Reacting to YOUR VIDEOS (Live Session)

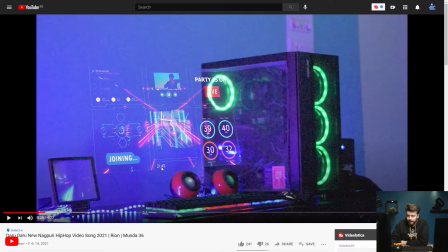[33:04]
Okay, what would I change about this hologram? First of all, play around with the opacity. For instance, the stroke around joining and these circular strokes right here are quite visible.
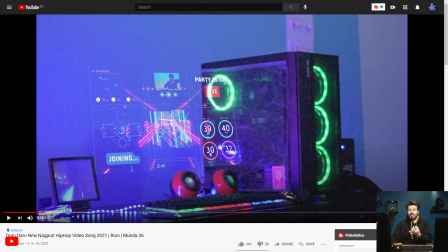[33:21]
A hologram is a little bit transparent, so you should actually just play around with the opacity a little bit more from this, or maybe put it to a blend mode, maybe screen or something.
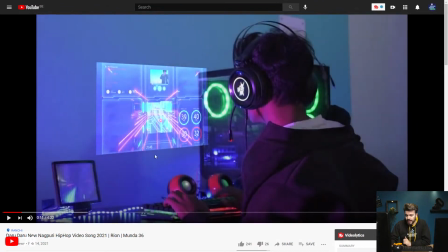[33:33]
Other than that, let's have a look here. I would maybe feather the, or maybe not. I don't know. I would maybe feather the edges a little bit. Yeah, just to give it like a little bit of less harshness, because now they are quite hard.
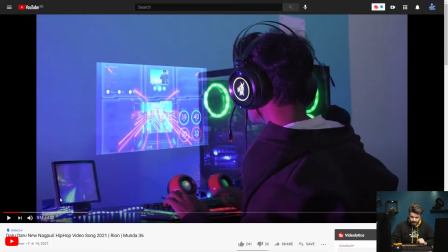[33:52]
You can also play around, because I see this, I don't know what it is. I think it's a light right here. Maybe try and make a mask from these corners to these corners and play around with, for example, a color math in a blue color, then mask it so that it's actually looks like it's emitting from this,
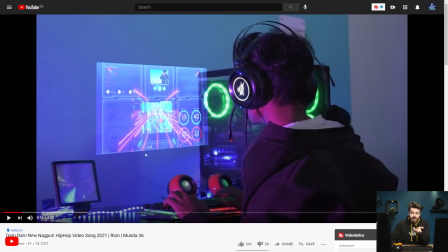[34:12]
that it's coming out of that, and then play around with the opacity from that, and yeah, then it will look like this thing is displaying this screen mid-air, like it's emitting the hologram itself.
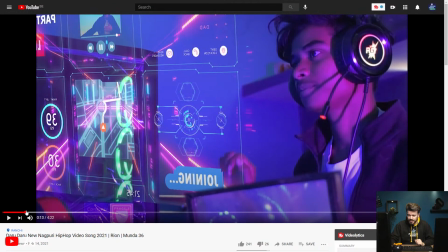[34:29]
This looks really well done. Also, just play around with the opacity a little bit more.
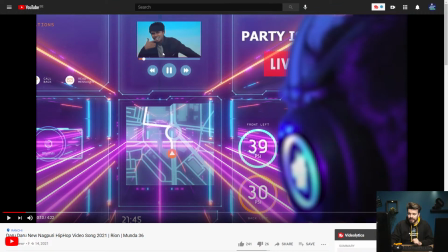[34:34]
This should be a little bit transparent, this as well. I mean, the entire thing, actually.
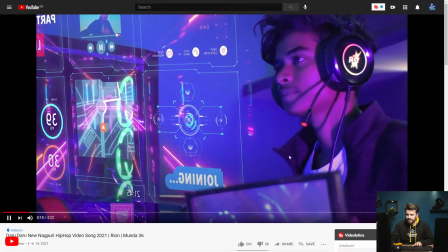[34:39]
So make it a little bit more transparent. This is well done, well executed.
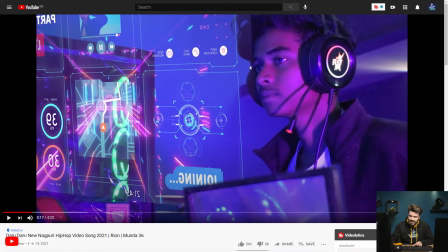[34:44]
Maybe here, try and feather the edge a little bit. Otherwise, it will look like it's just a mask. But you did the masking here really good. So, yeah, nicely done.
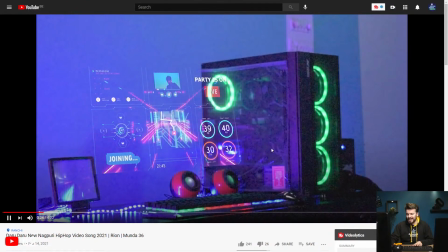[34:58]
Also, this effect, once again, a teleportation effect. Really well done.
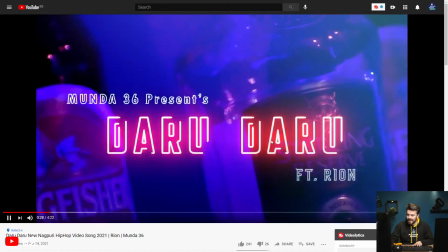[35:03]
And then we go into the clip itself.
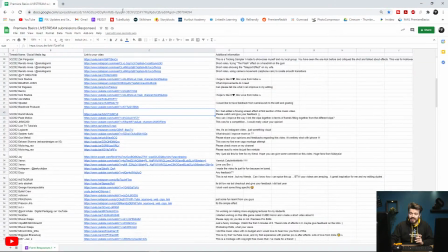[35:08]
Okay. Awesome. So great effect. Just play around with the opacity a little bit more. Let's see.
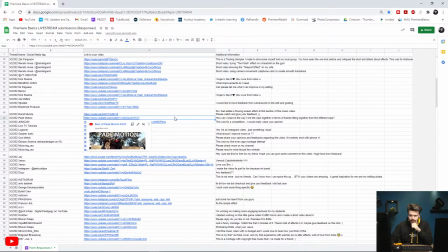[35:25]
Next up, pad motion.
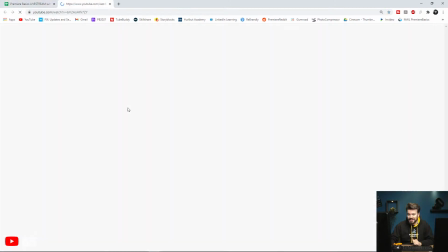[35:31]
I'm not sure how to pronounce it.
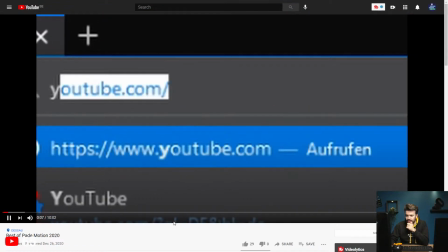[35:37]
Firefox. YouTube. Oh, German.
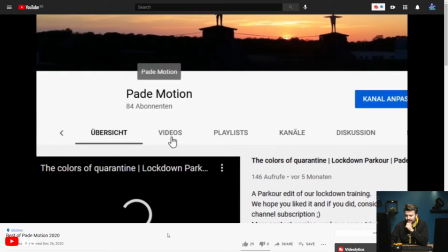[35:47]
Okay. Videos. What's gonna happen next?
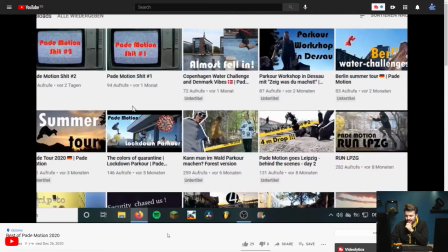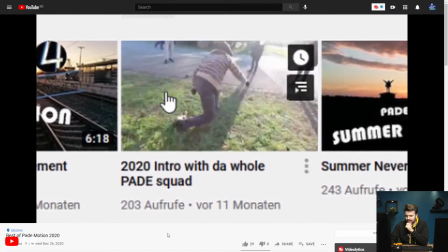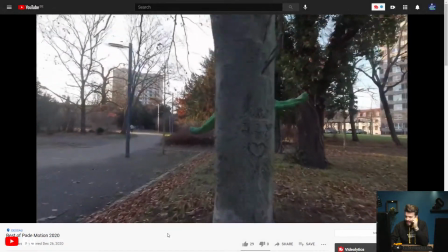[36:03]
Okay.
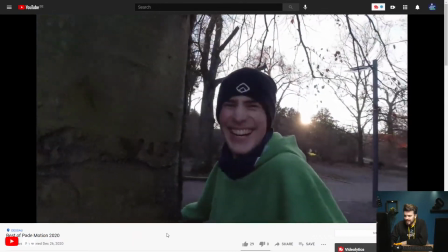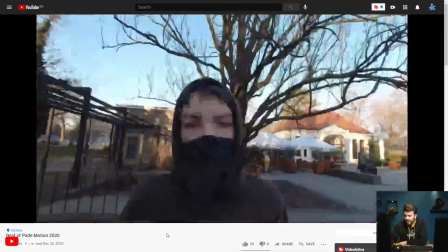[36:11]
Whoa, that was going super fast. Okay.
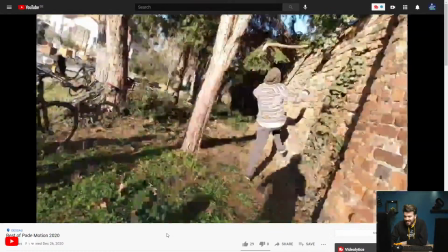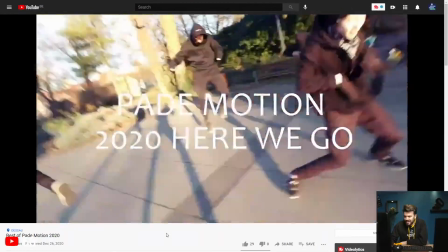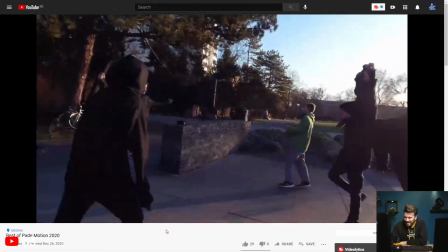[36:27]
Okay, I'm not sure what this is, but it looks like a lot of fun.
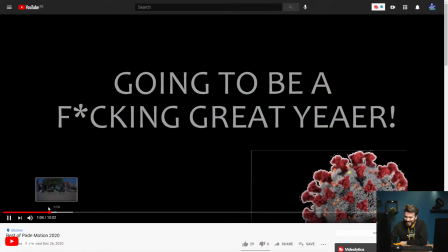[36:36]
Going to be... Alright.
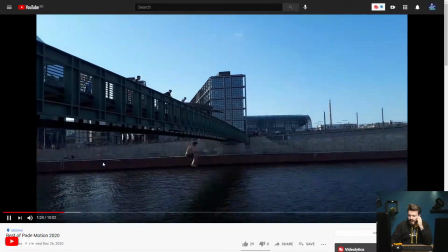[36:43]
So this is kind of a compilation of you and your friends, right?
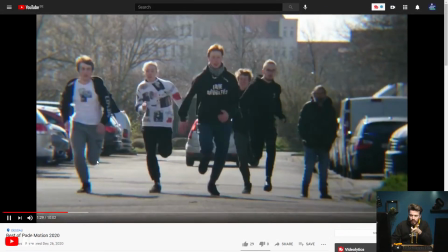[36:48]
Okay, so what would I change here?
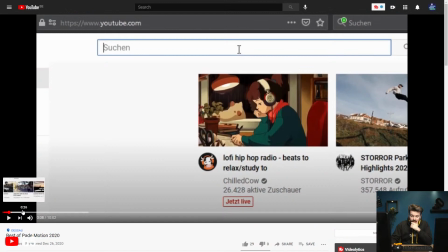[36:50]
From the beginning, this is all really well done going through your YouTube page, but it's 26 seconds long.
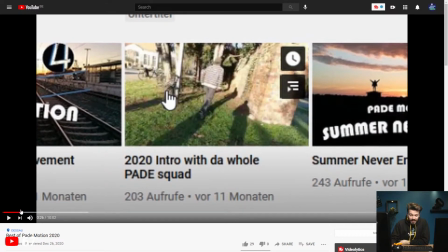[36:58]
I would really try and fasten that part so that it's maybe like 10 seconds long.